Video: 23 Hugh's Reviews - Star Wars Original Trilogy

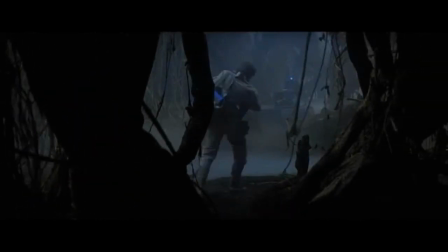He is still finding his way not only as a Jedi, but as a person. In writing the script, Lawrence Kasdan must have instinctually known that even the greatest natural talent needs molding, just as the greatest artworks might need a few more touches of the chisel or brush. But the way the brush is used sparingly here, never overwhelming the purpose of the picture, is what makes Empire so great.
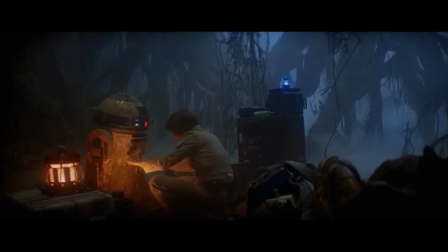Luke, Han, and Leia are, at their core, the same people we came to know in the first film. This brings me to Hugh's movie rule number three.
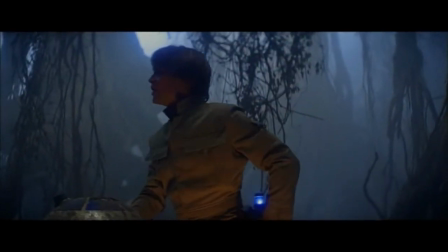Stay true to the essence of your characters, and you will rarely go wrong. And understanding the essence of character also goes to the heart of the diminutive Yoda.
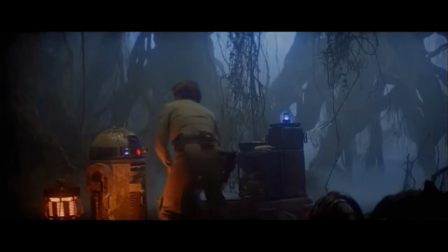Where Lucas evoked mythology, kitsch, and classic technique in his first film, Kazdin and Kirshner decided to play with new inspirations.
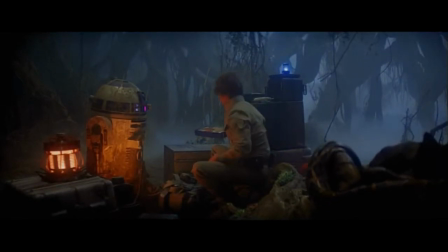Through a deft mixture of harsh realism, mind-destroyingly intricate effects, and goofy kung fu film caricatures,
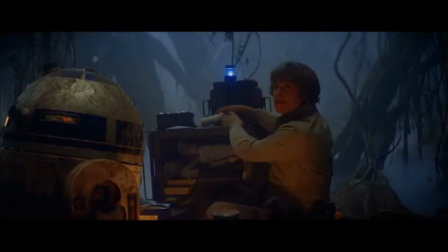they took what could have been a parody of Childish Wonder and created the stuff of legend. This was a dangerous gambit, but one that paid off in spades.
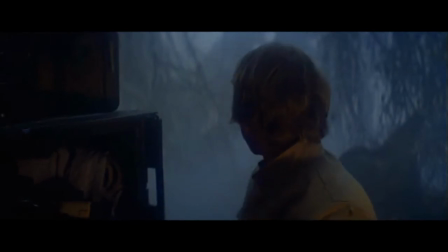Rather than being physically imposing, Yoda is, at his introduction, a laughable fool, testing Luke's heart.
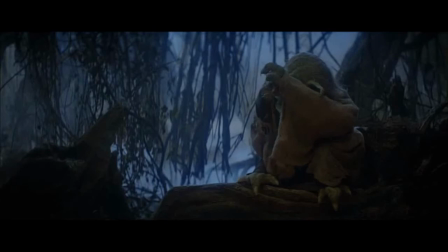How a person treats his lesser is more telling than how he treats his master, after all.
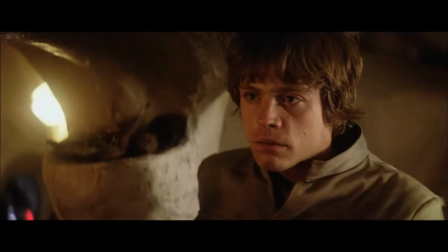We see through their initial interactions that Luke still has a good heart, and Yoda, while cryptically terrifying in later scenes, has a childish sense of whimsy.
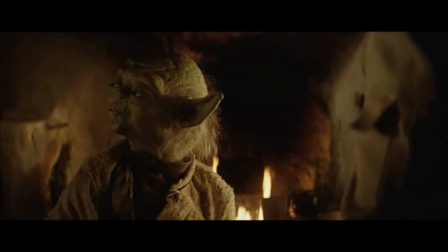This whimsy could have broken a lesser film, but Frank Oz's performance, the Henson shopwork, and the stinking,
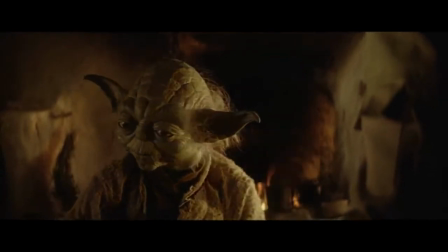writhing, muck-filled set design combine to give us one of the most demanding characters of the 20th century.
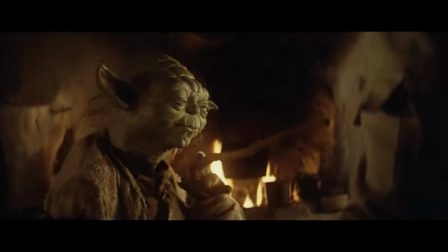Yoda is, at the odd moment, a clown, a sage, or a villain.
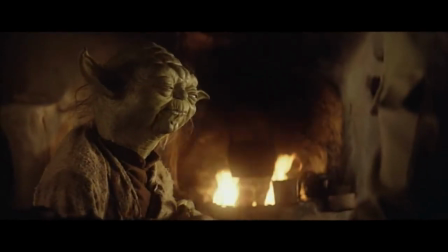No greater balance has been found in a single character since, and this is delivered through the eyes and twitches of the million-dollar version of a sock puppet.
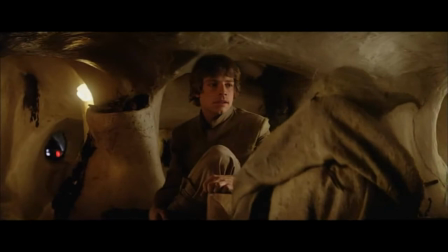With three words, he can send shivers down my spine. And any fan knows what three words those are.
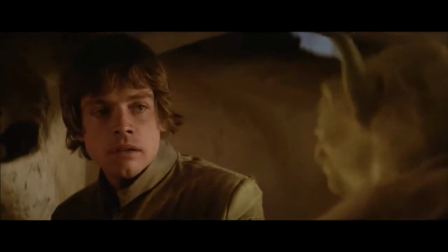Words fail me to describe the perfection of this creation. In the first film, Luke is shown to be impatient and headstrong.
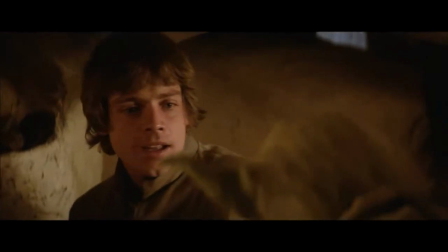In the second film, he is shown the need to control that impulse. Unfortunately, he doesn't understand that lesson until it's too late.
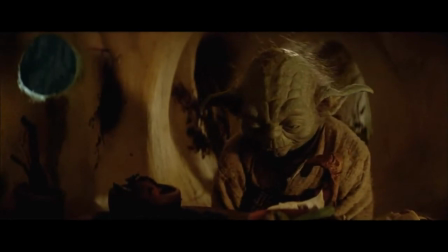He follows his heart, and it's a good heart. But his impetuousness spells doom for himself, his image of the truth, and his friends.
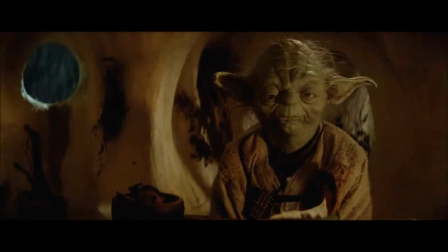The use of color in Empire is breathtaking, and works as much as the dialogue and the acting to create the story.
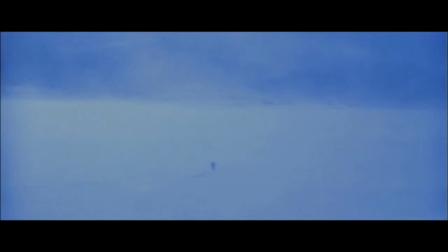From the gray-blue whites of Hoth, we not only see the ice, we feel the chill of it.
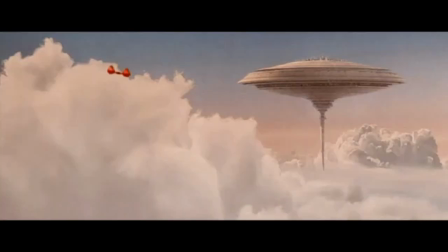Dagobah's dark, claustrophobic blacks and browns make us feel smothered. The pure glowing whites of Cloud City let us know we're approaching the altitude of heaven.
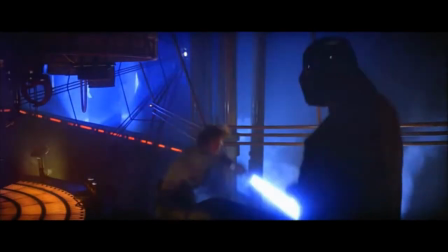And the obsidians, reds, and sharply contrasting blues when Luke confronts Vader show us just how close heaven can be to hell.
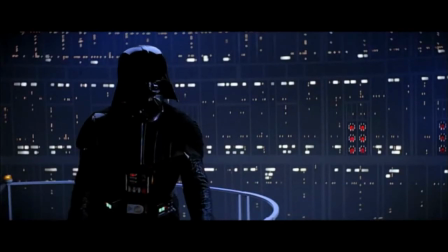The culmination of their battle, though long since fallen into parody,
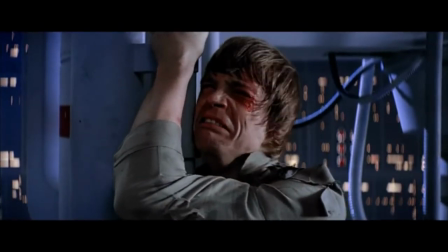was at the time such a shocking revelation that children and adults alike gasp in horror as Luke screamed his agonizing acceptance of the truth.
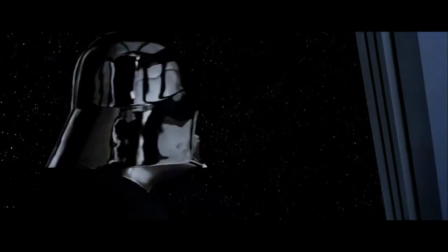Vader's final moment on the screen, played out in near silence, is almost enough to turn the audience from hating and fearing him to pitying him.
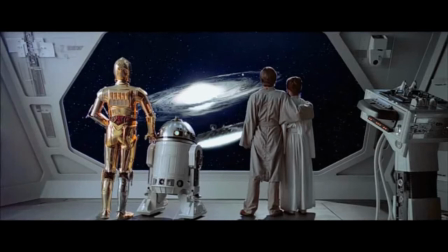There is more to this skull-faced monster than we realized. The closing shot of the film is the sum total of all that has come thus far. the camaraderie,
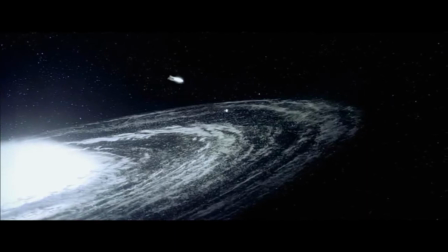the impossibility of the hero's mission, the revelations they have faced, and all that they have yet to overcome.
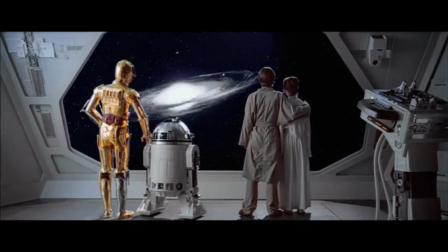There is a whole universe out there, and more than they bargained with before they can wrest it from the clutches of evil.
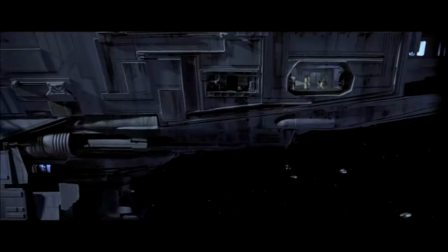But hope still sings in their souls, even while doubt would seek to overtake their hearts.
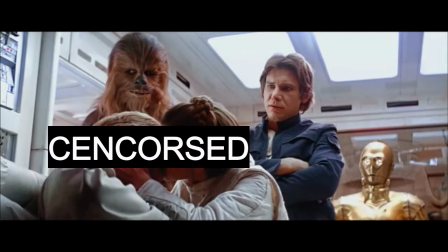Scenes from this film have long since passed into satirical snickering, but when you watch Empire with fresh eyes,
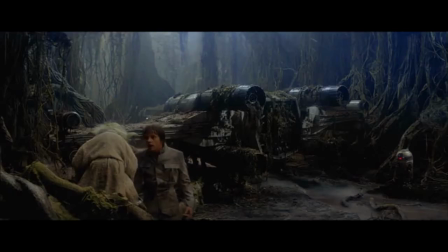it reveals layer upon layer of what makes a truly timeless movie.
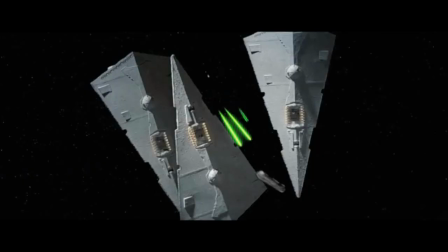If the original Star Wars was a sweeping epic, and Empire was a monumental leap forward in modern cinema,
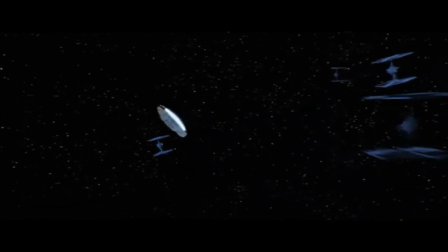The Return of the Jedi, the third film of the originals, was a bit of a step sideways.
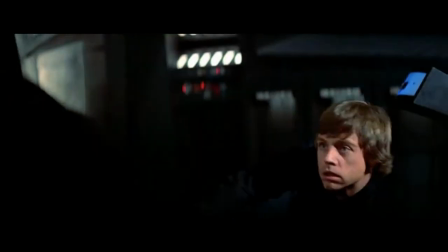It was still an enjoyable film, and certain scenes resonate as some of the greatest in the series, but the grand scope and vigor seemed sucked out.
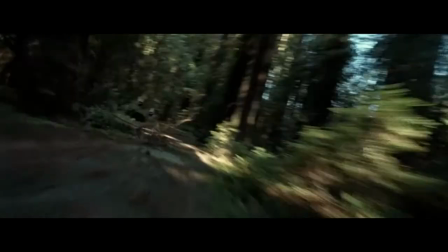Action does not equal energy, and though there are great action sequences,
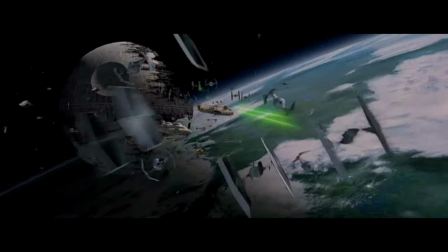like the speeder bike chase on Endor and the final space battle with the incredible effects and camera work, there isn't enough juice left to go around.
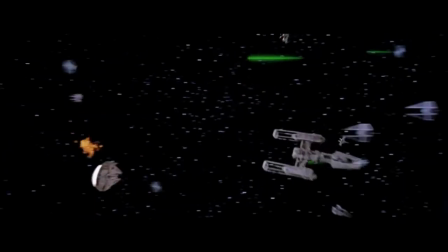It was as if in spite of having all this fast-paced stuff going on,
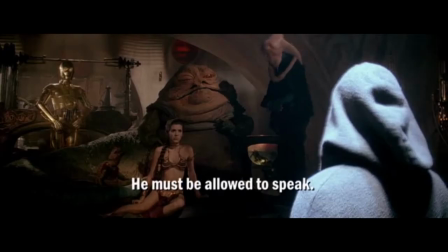the director siphoned off bits of life from those scenes and poured it into the opening scenes in Jabba the Hutt's palace and the final showdown between Luke,
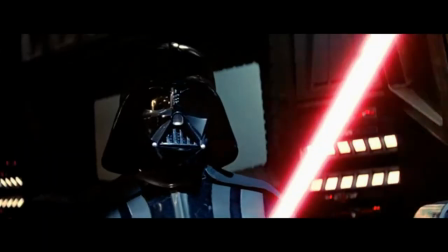Vader, and the Emperor. That's not a problem per se, as those scenes certainly deserve their weight, but the rest of the movie is just a passable lark by comparison.
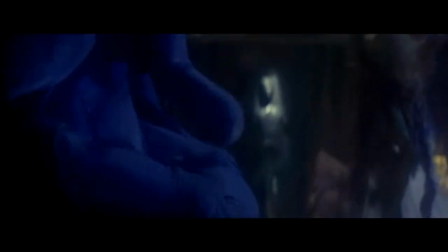The acting in Return of the Jedi also seems a bit off.
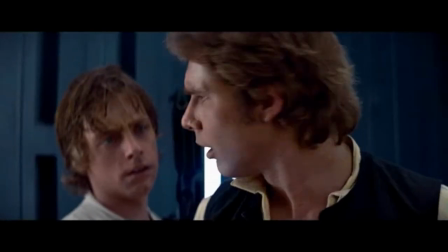Some critics mocked the acting of the leads in the first film as amateurish, but I've always seen their performances as raw and realistic.
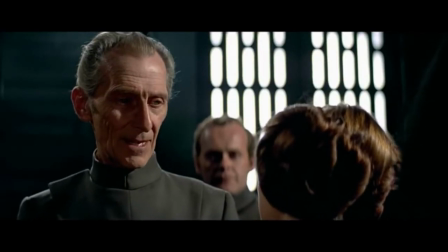It always clashed appropriately with the refinement of classically trained old hands like Peter Cushing and Alec Guinness.
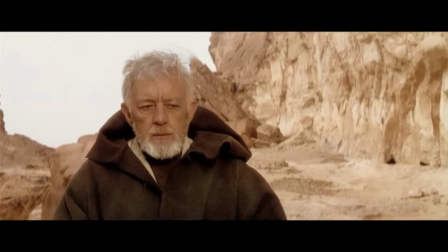Though it was obvious Guinness knew from the start the type of film he'd been reduced to being in, and played his part with eye-rolling condescension at starring in a kiddie flick. But in Return of the Jedi, the heroes feel off.
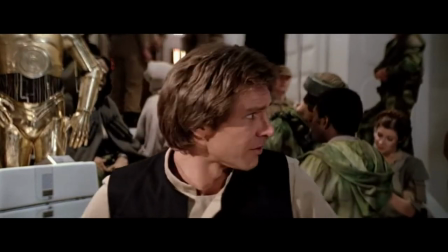Ford famously wanted to kill Han Solo off, but when he was forced to return to the role, he was none too pleased.
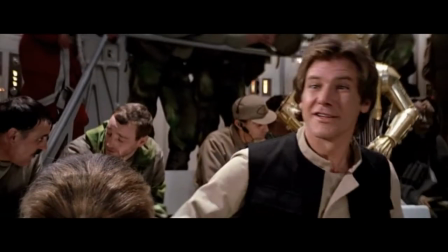That shows in how Solo seems more like a kid snickering at being in a school play than the hardened pirate we know from before.
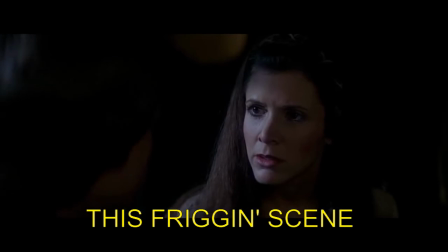Fisher becomes more of an object of desire than a power in herself, in spite of her actions in Jabba's palace, and some of her lines seem forced and tired.
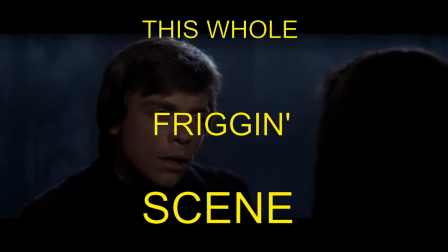Hamill, apparently told that Jedi have to be stoic, comes across as stiff. Only in his action scenes or his battle of wills in the Emperor's throne room does he truly come alive.
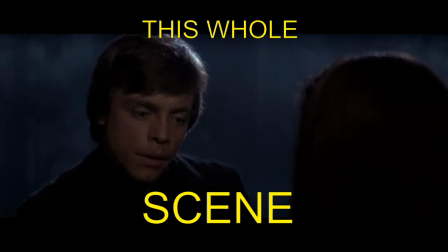The rest of the time, he's melodramatic and monotone. Some of these are acting choices, and some are directing choices. It's difficult to say which is which, but the overall effect diminishes the characters.
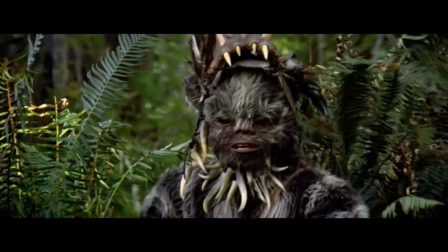Return of the Jedi is also more childish than the others, and yes, that partially means the Ewoks,
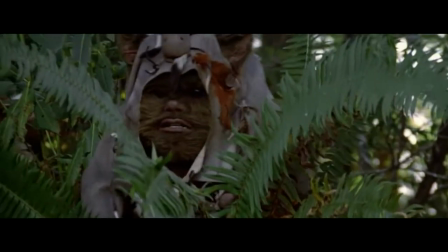which were a last-minute replacement for a proposed Wookiee army after they realized they didn't have the time or budget to carry that off.
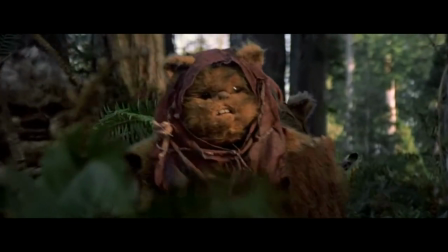Until the later films came out, the image of a bunch of teddy bears taking down Imperial shock troops was the silliest thing in the franchise.
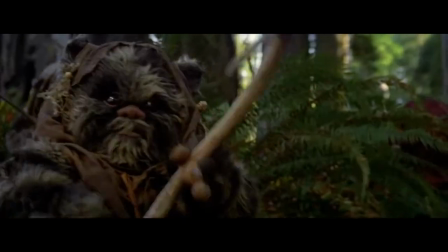Maybe the studio thought we needed a light-hearted palate cleanser after the brooding atmosphere of Empire, but the tone is uneven and the movie suffers for it. In spite of these issues, Return of the Jedi is still an enjoyable movie,
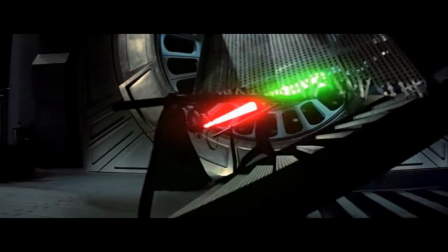a technically brilliant movie, and it has that special spark that makes a film feel uniquely Star Wars.
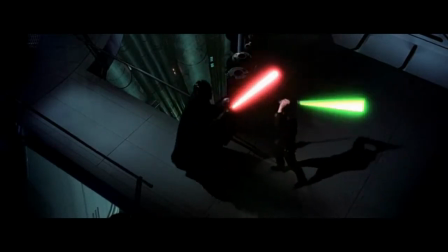It has my favorite lightsaber battle of any film in the franchise, classic or new.
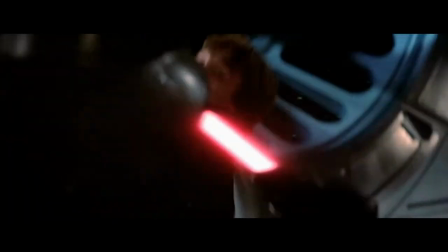As with every swing and strike, the unbridled emotional intensity of the Duelists is a hammer's blow to the heart.
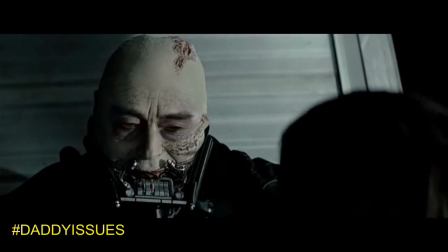Vader's final moments are brilliantly touching, giving closure and peace to both hero and villain in the midst of tragedy,
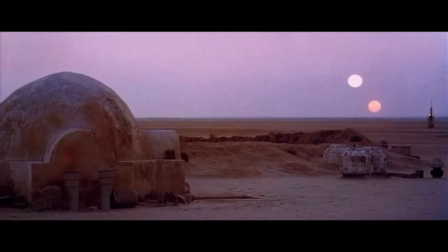recalling the mythologies that inspired the story in the first place. You know, it's been a long road getting from a lonely farm on Tatooine to where we are now, and whatever you may think of it, you cannot deny that Star Wars and the cinematic empire built around it,
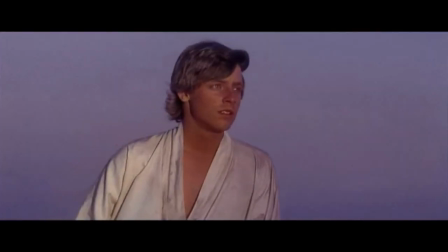has permeated pop culture and film craft to such a degree that it's questionable if any action, sci-fi, or fantasy film since has been unaffected.
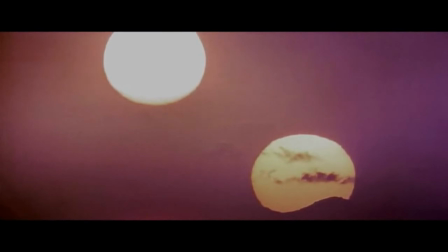Everyone who takes up a camera and looks to the future owes a nod of acknowledgement and gratitude to a man named
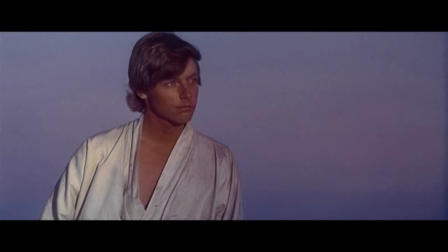George Lucas and the innumerable people who fought to bring us one of the greatest stories ever put to film.
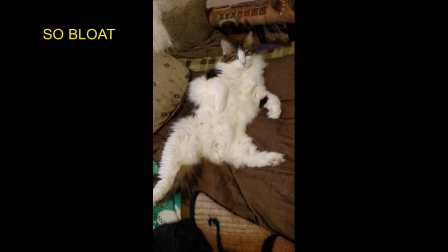Since this exploration of the original trilogy ran a bit over, I'll have to address the prequels at another time. And with the final chapter in the Skywalker saga being released by Disney this week, I'll be able to give that film my full attention next time.
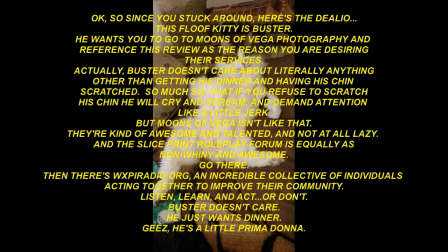And even though there's so much more to say, that is going to have to be it tonight for Hugh's Reviews.
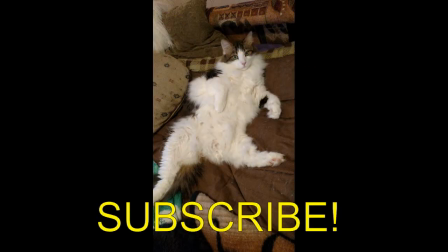As always, I'd like to thank Moons of Vega Photography and the Central PA Computer Nerd for their continued support. If you have any thoughts on Star Wars or would just like to suggest a movie for me to review,
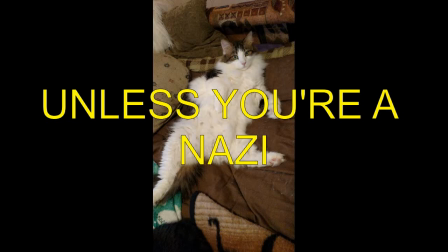you can find me on SoundCloud or drop me a line at WXPI Radio of Williamsport.
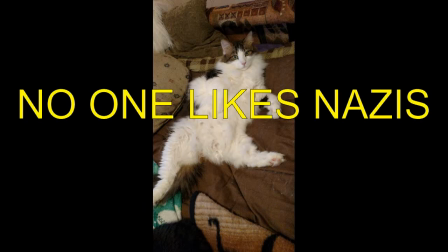May the Force be with you, and as As always, happy viewing!